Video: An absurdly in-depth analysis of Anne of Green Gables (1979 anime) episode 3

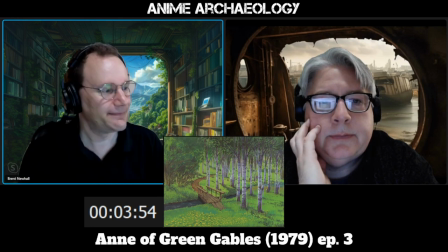For those who've read the book, that must be the place, right? Now, this is really interesting what they're doing here visually.
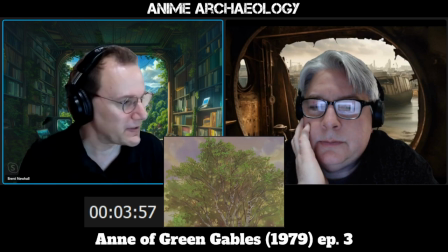And I'll move forward a little bit if you can see in the images.
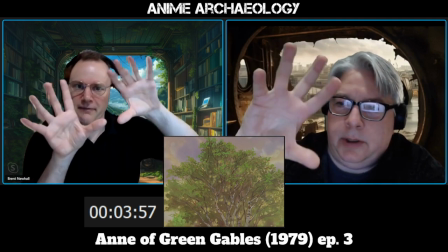Mm-hmm. It's kind of turning. Yeah, they're turning. The whole thing. The whole thing is turning.
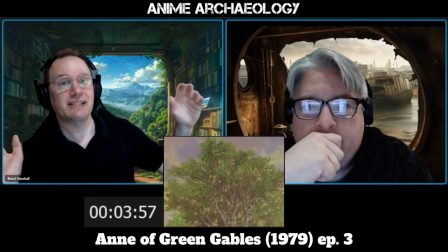Like you're standing underneath it, looking up,
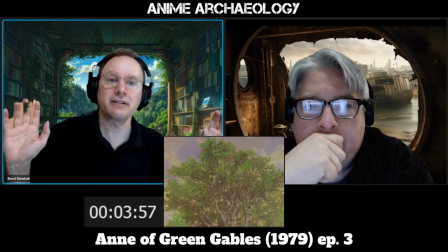and you're pivoting a little bit underneath it the way a kid would.
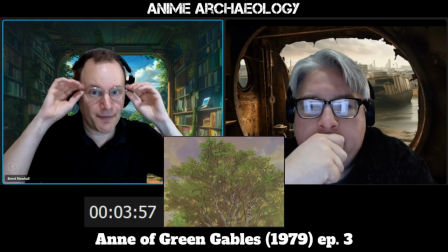Again, this takes effort, and this isn't like a pan cell.
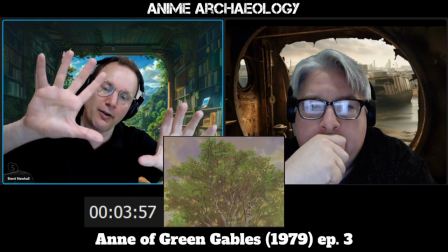Like, you have to rotate your image there on the underneath the camera, and it's not a typical thing to do.
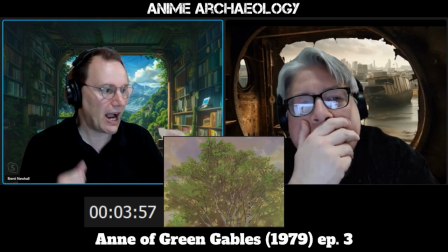So Takahata is clearly very deliberately doing this, and I like it for a couple of reasons. One is it just adds some visual interest,
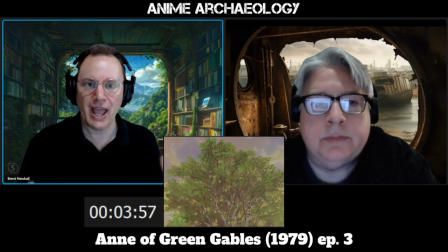but also I think it speaks to Anne still being a little unmoored, and still just kind of experiencing this in a very open and questioning way.
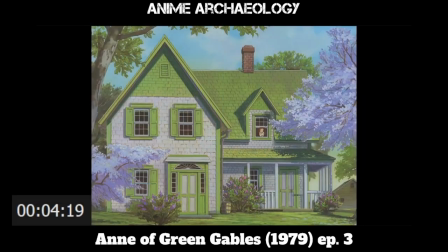Here's the long pullback. So this is really our first full shot of Green Gables.
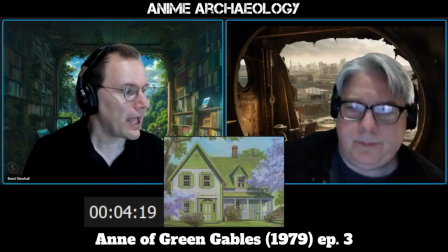Right. And I think this is doing a couple of things.
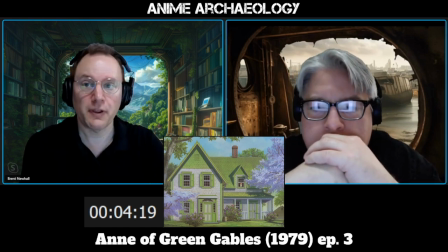One, it is, again, for the audience, telling us, okay, here's the scale and scope of this place.
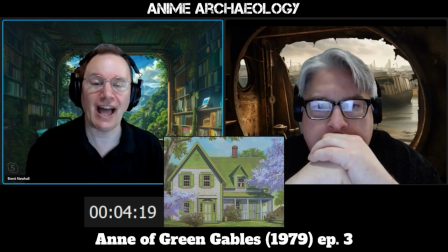Here's what we're looking at. But it's also kind of like that shot in an anime, the first time you meet Best Girl, and she's,
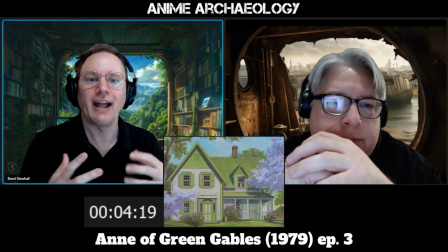shown in the best angle, and she's centered in the frame and so forth.
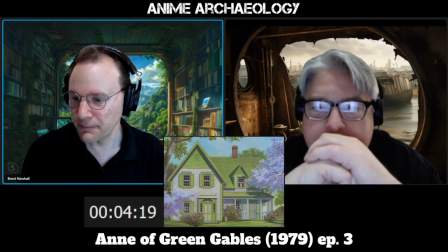They're kind of doing that with the house itself, to really show you why you might fall in love with this the way Anne is.
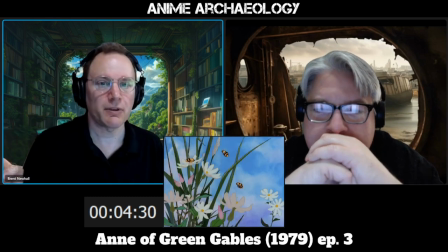Also very similar to sequences in My Neighbor Totoro,
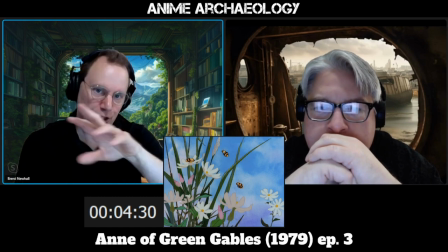where you have this kind of just watching nature play, and you can definitely pull that forward a little bit.
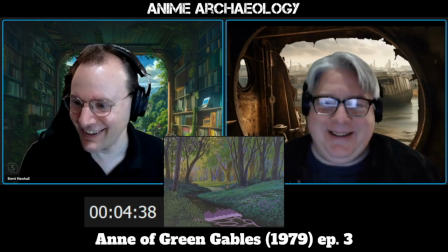Now, and there's Totoro. Yeah, exactly. But notice what's happening here.
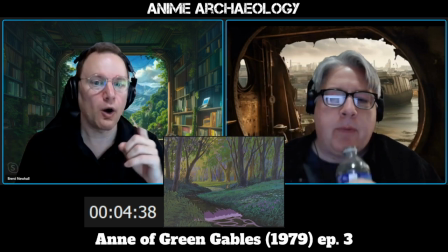We're moving away from Green Gables.
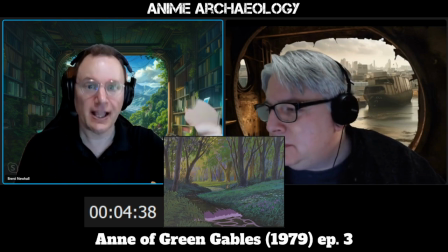So presumably Anne in her head is now moving further on.
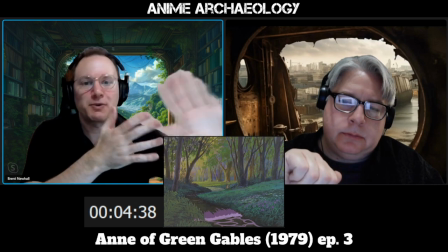She sees the woods. She's imagining what's in the woods. She's imagining the stream.
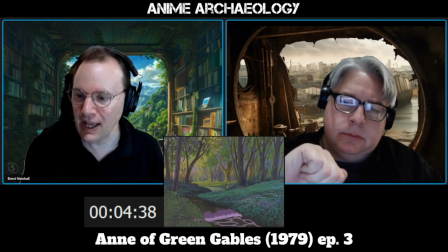She's kind of moving in her mind all around the landscape, which again tells us a lot about how imaginative she is.
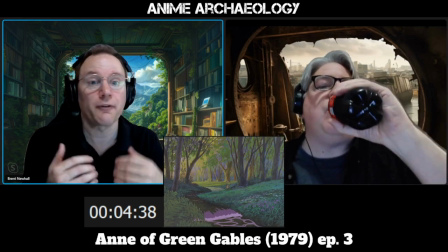And the fact that she's moving forward and it's not full of fairies and fantasy.
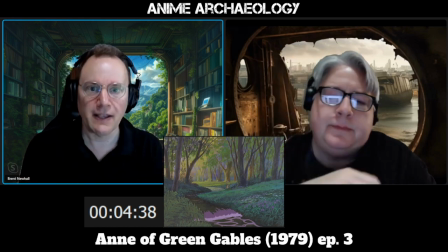She's imagining, and again, it feels a little idealized, but it is still reality.
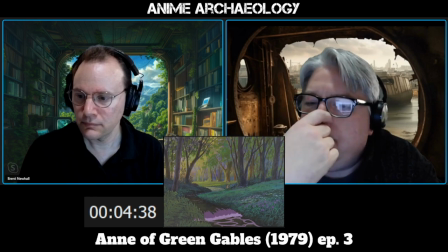Yeah, very much so. I mean, when you look at that stream and you see that little, not waterfall, but little disruption there,
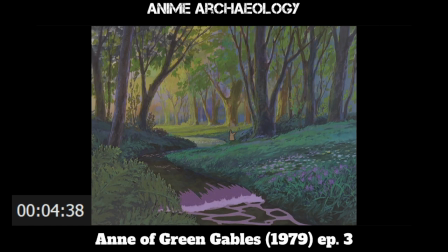that is caused by smooth rocks underneath the water. So whoever did this had to know that.
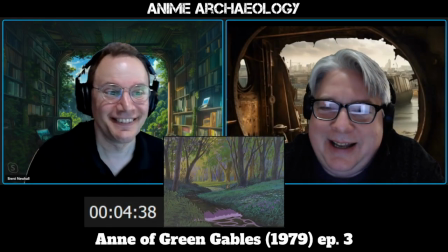Yeah. That's on purpose, and that just blows my mind.
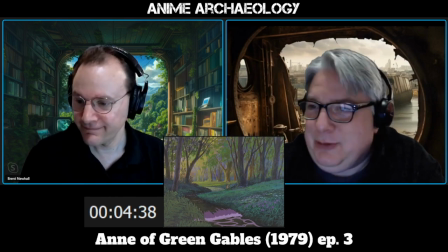Because you can just do a stream and not have to do that.
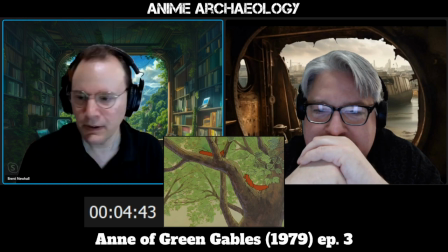Artistry. Interesting symbolism here, too. We get two presumably red squirrels. Mm-hmm. But then, immediately after, two birds.
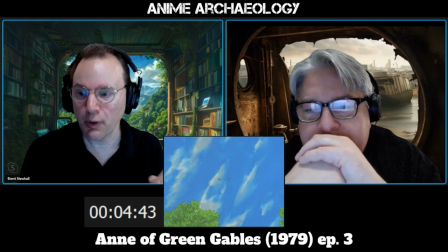Companionship. Right. I wonder if Takahata is implying that Anne now kind of wants more of that connection with other people. Don't know. If we've learned one thing, it's Takahata never does anything without a reason.
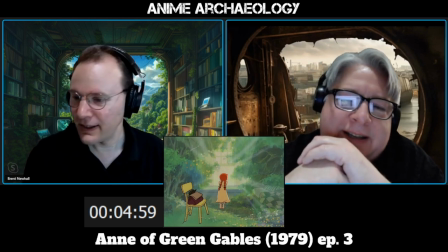No. Wow. Well. Yeah. If you didn't, get the memo earlier.
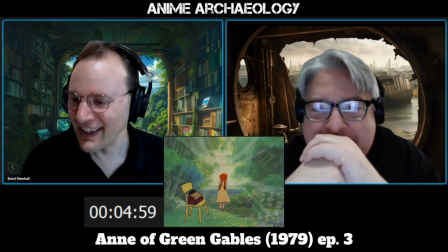You're right. There she goes. Just off in her own little world.
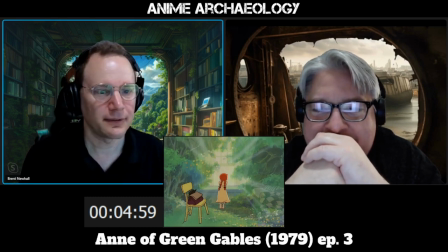Wow. But he keeps the chair. Mm-hmm. That's so interesting.